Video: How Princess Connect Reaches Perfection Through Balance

I just want to mention before I go any further into the writing of the show that this This was directed by Takaomi Kanesaki. He also did the series composition as well. You probably don't know his name too well, but he's the guy who directed Konosuba.
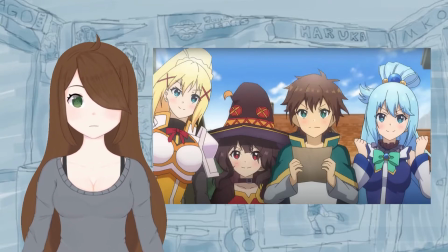Like everything Konosuba except for a single OVA. I've definitely mentioned him a couple of times before as the reason why Sentouin Hakenshimasu wasn't as good as it could have been. With this series, Kanesaki proved to be an absolute miracle worker. He took a gacha game and essentially made a show that I personally put next to Konosuba. So as I get into this portion, I'm really trying to prove to you how good Kanesaki is. And the big thing about why what he makes is so good is balance. First of all, the comedy. The jokes in this show slap, and I don't just mean that they're good, I mean that he hits the note and moves on.
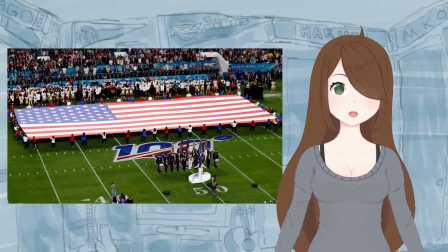For my American viewers, here's an example of what I mean. You know how they sing the US National Anthem before every sporting event?
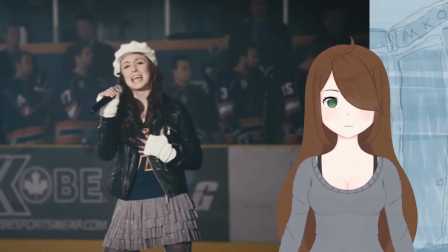And then there's always the person trying to bust out the vocal runs through every single note? That's stupid and not how it's supposed to be sung. The melody comes from a drinking song that's sung at a pub. You don't have freaking Mariah Carey at a pub.
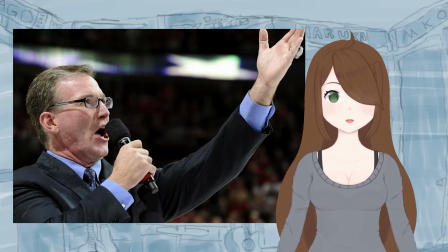That's why Jim Cornelison is so good because he hits the note for its designated length and moves on to the next.
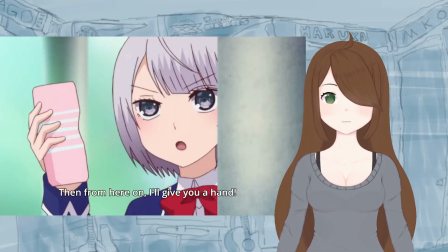So many shows fail to know when the joke is over and try to drag something out for just a bit too long. Maybe it's funny on paper. Maybe it's a bit of a quicker pace when you're reading it. But you need to understand the pace of how people talk and if that joke lasts too long, it's just not gonna sit right. So the reason why so much can be done in this show is because the jokes are efficient and well-spaced, and the jokes worked as a counterbalance to the dramatic elements, but I'll get to that in a second. Let's talk about world building and the balance of world building. Once again, the introduction of all the characters was perfectly timed out in place. Characters in the same guild were introduced at the same time so you could associate them with each other, and they never overshadowed the main characters during their time on screen.
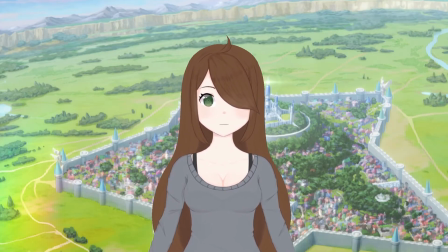The building of Landisal as a place is also done incredibly deliberately. There isn't any sort of info dump at the beginning about all the different places and things in the city. There's context clues, there's excursions to other places, but you don't get too many explicit things that you don't need. And finally, let's talk about tone. I still remember how excited I was first watching the end of episode 6 when that tone shift happened.
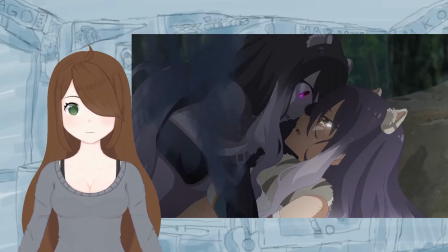The girl happily talking about her sister as said sister gets consumed by the void. And then, a couple episodes later, the lads are making an obstacle course for some Girl Scouts. So that's why I really think that the handling of tone was done incredibly well, because none of it felt forced. The entrance of the horror element was fitting as suddenly and terrifying, just how it would feel to the characters.
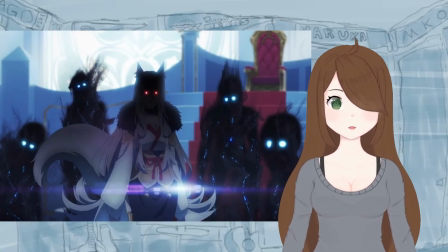And the re-entry of the shadows into the story was built outside of the comedic periods.
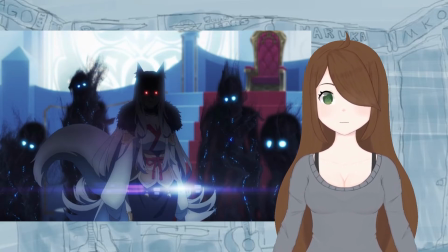You could tell that when an episode was talking about something important, the funny ha-ha would dip a bit, like background music as the key vocals start. It's a very particular balance to be able to do this sort of thing multiple times in a series, let alone multiple times in an episode. And balance of tone also means using things that happen in a certain tone and then using them again to reinforce another tone.
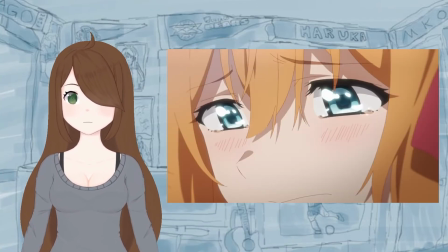Pecorine's tragic story at the end of the season with her in tears doesn't hit you as hard
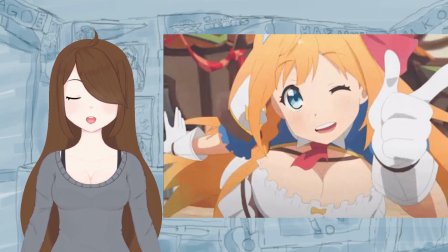if you haven't seen her be absolutely careless and clueless the entire show.
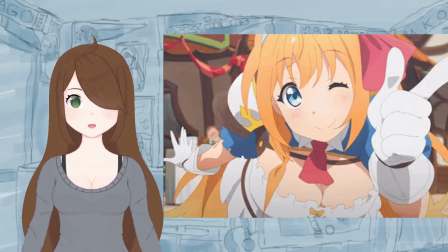It reframes the perspective on who she is as a character. Yes, she's selfless, but the thing is, is that she is suffering herself, but she's choosing to think of others.
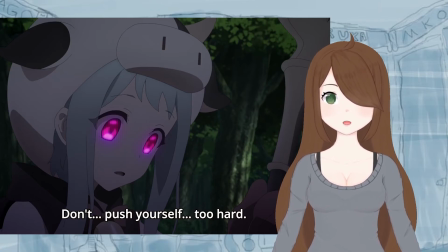The horror of those shadows isn't as terrifying if they're not creepily repeating words spoken during a comedic moment. So yeah, I think that Princess Connect is a perfect anime because it knows how to balance a lot of things at once while still presenting a story that is so much better than anything that anyone could expect.
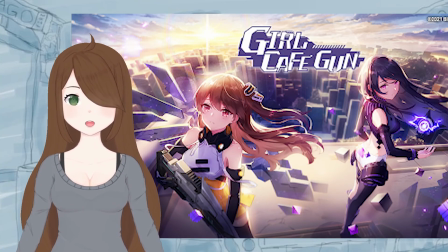Gacha games have so much lore that it's incredibly hard to actually instill a feeling for the story in just one season. But Pre-Kone does that.
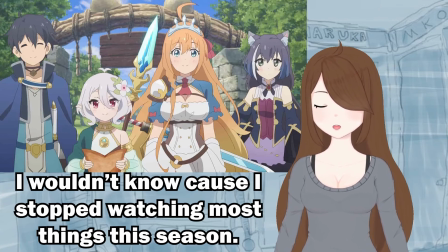I hope that season two is going well and hasn't just destroyed my entire argument like my Sayonara Watashi no Kramer video had its argument destroyed.
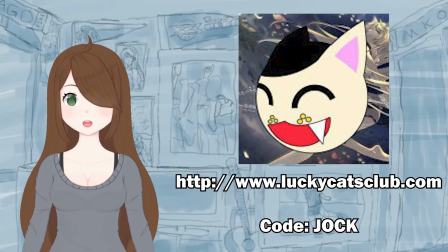But hey, we'll see what happens. This video is actually sponsored by Lucky Cats sticker company. Go buy some damn stickers. Slap them on your laptop, slap them on your car, slap them on your own face. I don't care. Go to luckycats.com and enter the code jock for 15% off.